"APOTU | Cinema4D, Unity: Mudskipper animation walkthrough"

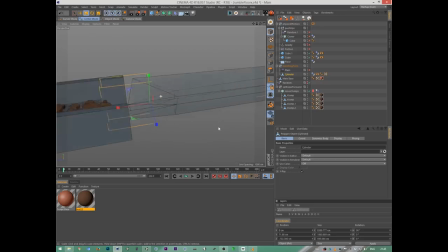(4:10)
Let me see, because that's what dictates the exact behavior. So it's not the exact shape. I modeled the bit in front,
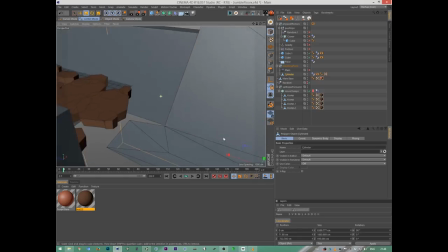(4:24)
so it starts by pushing things upwards and then pushes things sidewards.
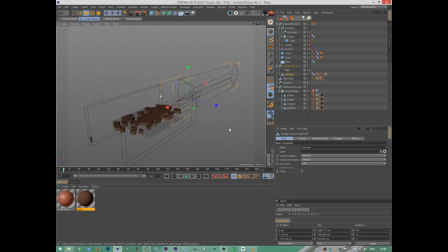(4:30)
And that led to more or less this here, which I didn't like enough. As you can see, there's a lot of friction. So the objects
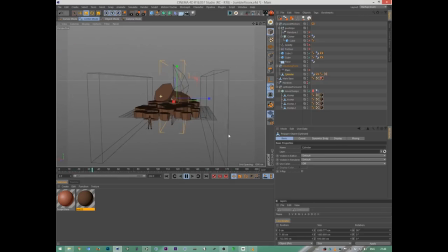(4:49)
gets to a steady state relatively quickly. There's no gravity on this at this exact moment because I turned that off. If I turn that on, gravity is actually just a
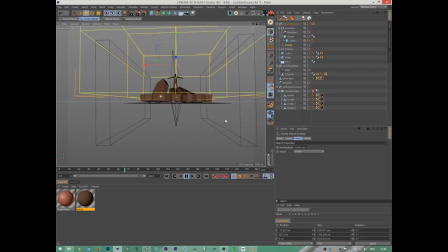(5:04)
object that pushes the things down when they get off the ground, but as soon as they are below this plane, I don't want them to bounce around too much, so I restricted my gravity to this box here.
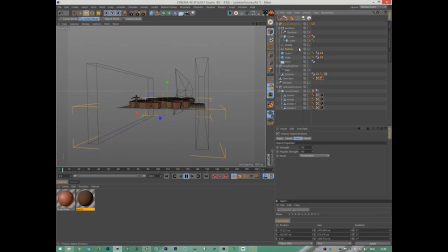(5:19)
And in this box below, it's set to invisible. I added some extra friction so they would get to a steady state as quickly as possible.
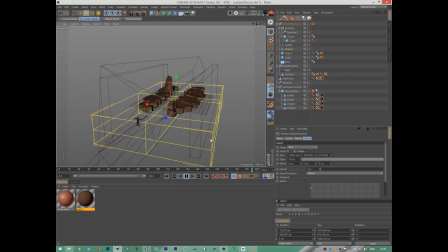(5:35)
Now, I thought this isn't too interesting. I missed a bit of up and down motion, so let me stop the animation for a bit.
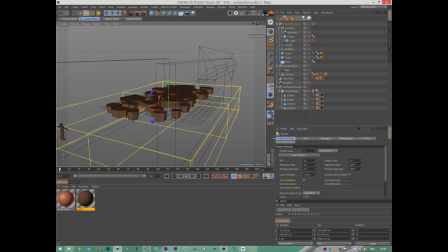I added a cloner of cubes below, just a grid, which are set to only be collider.
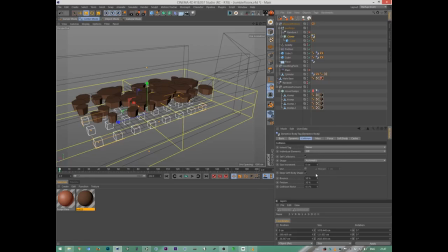(6:10)
Well, I don't know what the exact settings here are really, but it's a question of adding a simulation tag that sets to collider body, and then it presets everything correctly here.
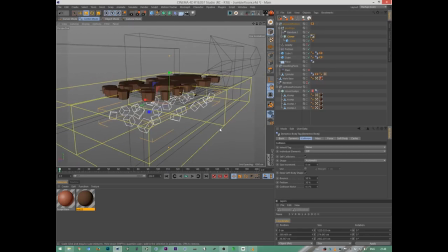(6:23)
Added some randomization to them, and then just let me see, where is that thing?
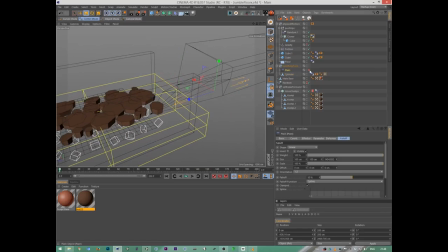(6:32)
Right, the traveling form, that's just the ship shape. There's an effector on that that pushes them upwards. Let me see. As you can see, together with the ship, it
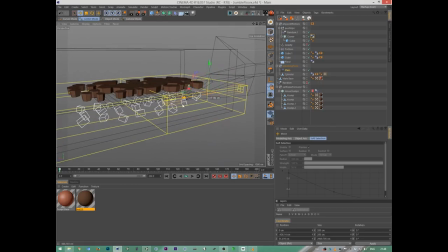(6:50)
pushes the blocks through the floor, giving it some extra scales in the process. So that ended up looking like something that you will only see if I use animation. Just a little bit of extra chaos. I then
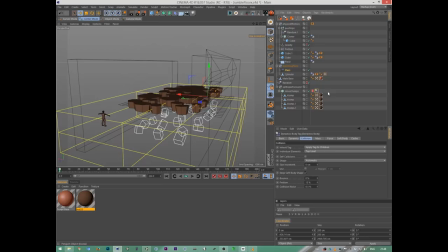(7:14)
baked that. Just cached it via here, bake objects. I think I need to rebake it. Let me just rebake the thing. After that, I don't know if this is necessary, but I put a MoGraph cache on this thing.
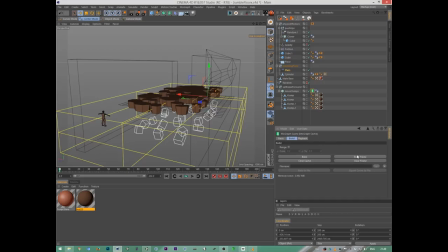(7:33)
Baked that as well, because what happens then is that you just can just copy it out into a new scene, and that will just play the animation. I had some troubles getting a copy paste working with only the
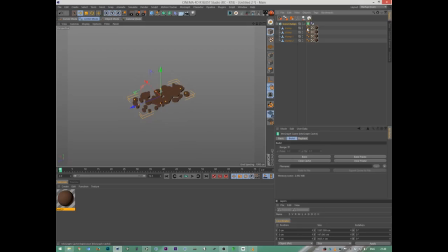(7:51)
dynamics cache, so I added a MoGraph cache to it as well. Set this to 200. Chop.
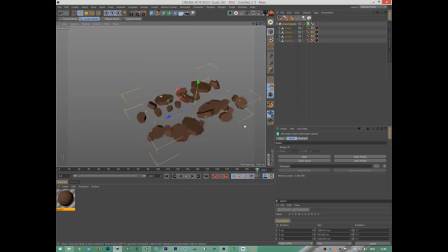(8:05)
And that's my animation of a piece of floor getting broken up by the ship, as you can see.